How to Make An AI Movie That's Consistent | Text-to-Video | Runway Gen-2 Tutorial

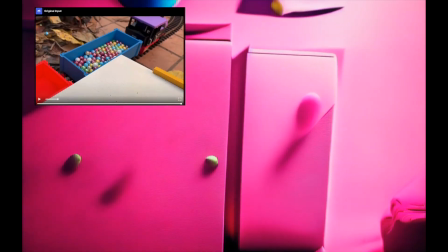[7:45]
I also found that medium to high style weight and low structural consistency got my best results.
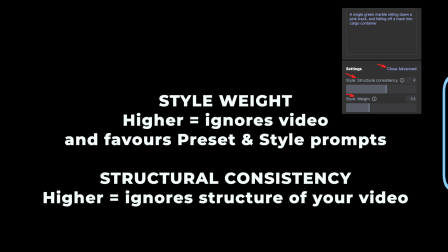[7:50]
So go into your advanced settings right under the text prompt. If you up the style weight, it'll increase focus on your presets and text prompts, up to consistency to mess around with your structures.
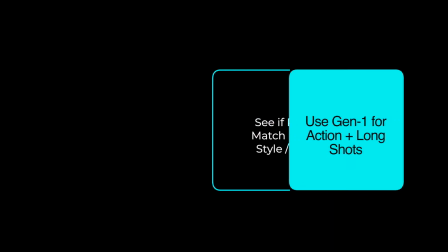[8:00]
So use Gen 1 for action and longer shots. It can go five times the length Gen 2 can.
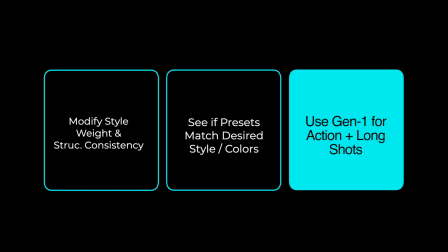[8:05]
Look for presets with your desired style or color palette. Experiment with style weight and structure. All my good results though had a 2 for structural consistency.
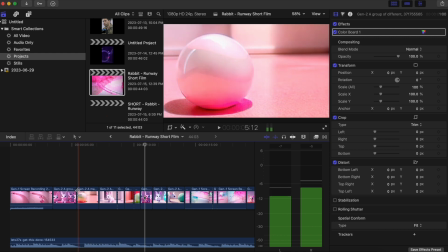[8:20]
A lot of what makes the video work is in the editing. I used Final Cut Pro.
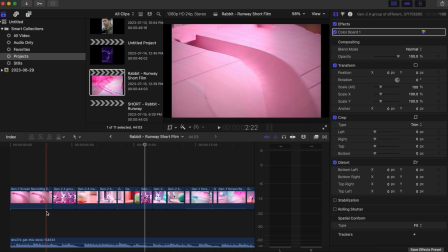[8:24]
Given the outputs are very out of your control with Gen 2, there's a few things you're always going to want to edit.
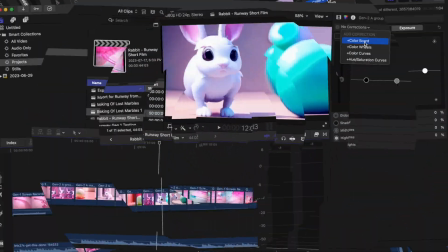[8:29]
Color, clip duration, transitions. Color was a major part of why the video felt consistent.
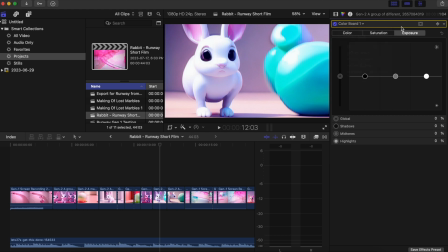[8:35]
The green and pink palette made each clip feel connected to the last one. In Final Cut, I'd emphasize greens, pinks, and brightness, and I used color wheels to better match the preceding clip.
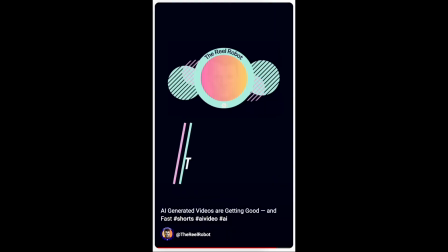[8:45]
I even made sure the credits at the end stayed consistent with the colors.
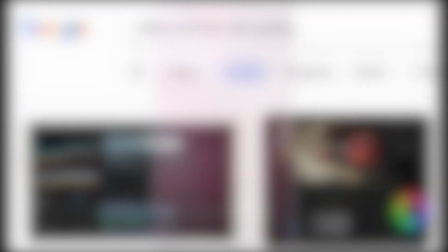[8:49]
If you're not using Final Cut Pro, this is still a basic feature in most video editing tools, so just google it and figure out how to play with it in yours.
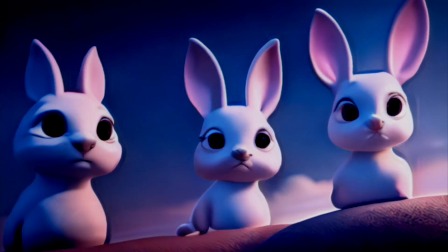[8:57]
Later in the video though, I wanted you to recognize that the sun was setting. This meant needing to gradually dim the shots and bring in darker blues.
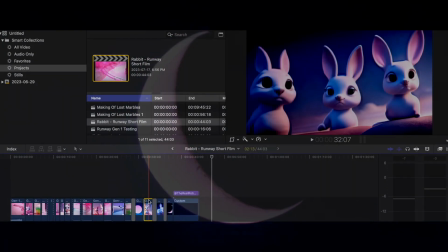[9:05]
Sometimes Gen 2 would even mess up my lighting for me.
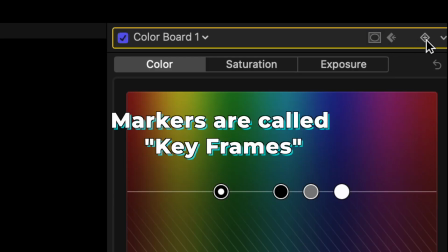[9:08]
So I'd often reverse clips and would set a star marker and an end marker that would gradually let me bring the levels down in a given clip.
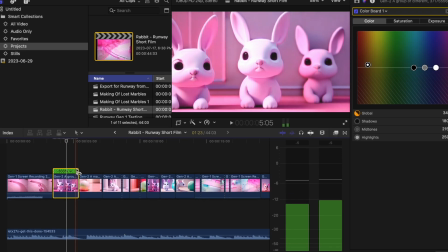[9:17]
Clip durations are super short with Gen 2, so sometimes I'd stretch them out to keep the pace from feeling frantic editing really influences
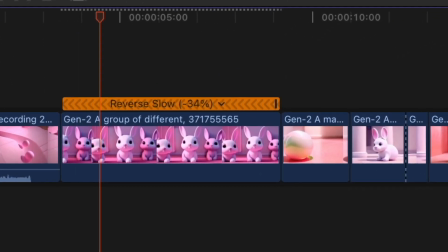[9:24]
how the viewer feels especially the pace that you cut from one shot to the next so if your story is about a gentle giant it's not going to work if
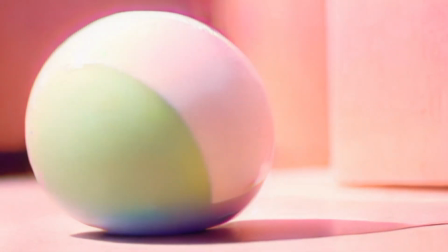[9:32]
you're doing quick cuts gen 2 also produces a lot of slow moving shots so i'd have to speed those up sometimes to keep it from getting boring
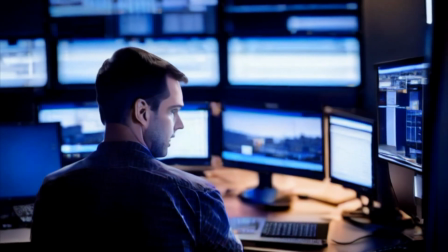[9:40]
you as the film's director and editor have to watch your own film and think about how it makes you feel if you feel anxious or excited
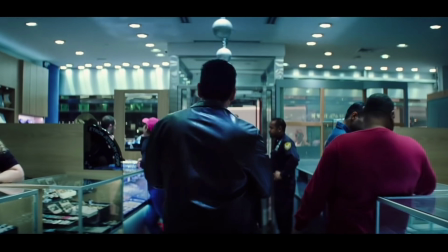[9:48]
when the scene is not calling for that, it probably means you need to make some tough editing decisions to fit your story.
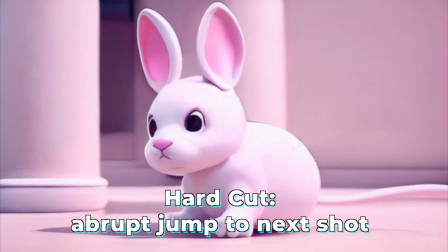[9:56]
Transitions were simply hard cuts until the near end of my story.
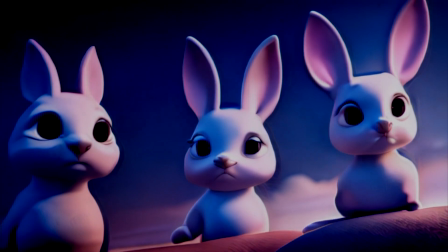[9:59]
Since I wanted to convey the passage of time and the rabbits getting sleepy, I started to use dissolves to give the feeling that time was passing.
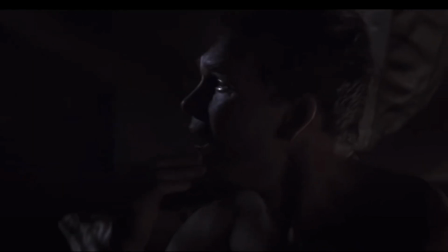[10:06]
This editing technique is often used in montages to give you that feeling of time passing.
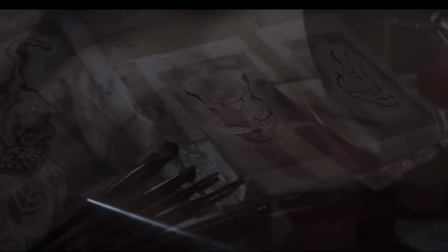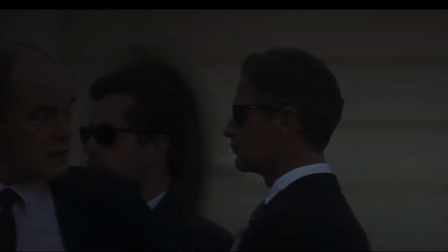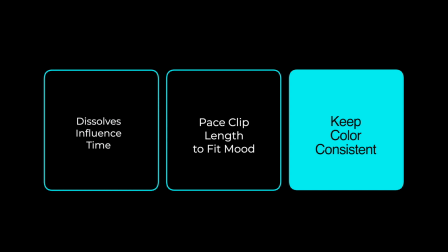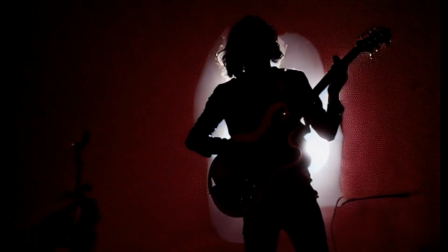[10:36]
the last thing was the music and music absolutely has to fit the feeling of the film and i tried many royalty free music options before
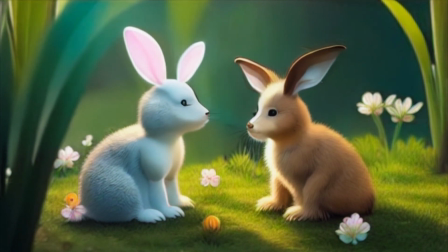[10:43]
i arrived at a sound that had mischief and a fairy tale feel and it totally fit what i was doing so this was created by jeff harvey i
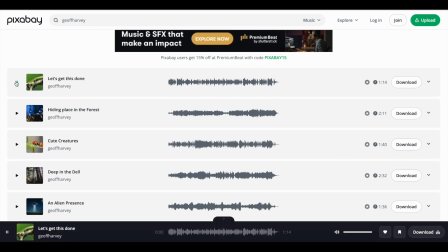[10:51]
found it on pixabay this is not a sponsor or anything and since these tracks aren't custom made for our films you get to play with them slightly and make the clip lengths better fit in you want to emphasize certain moments using musical cues so it takes a little bit of trial and error,
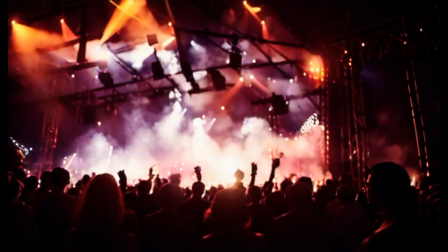[11:04]
but do some editing and play around with it and it'll sound better. I've since listened to a few more of Jeff's tracks and he has some brilliant royalty-free music.
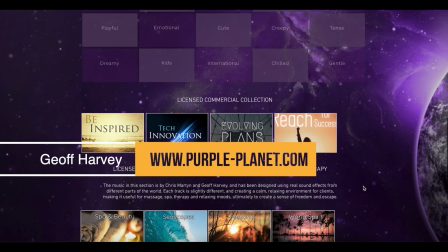[11:12]
Go to his website and check that out. If you like this lesson, please subscribe. If you want to learn more, you can also go to therealrobot.com and be notified when my film courses come out. Thanks for watching!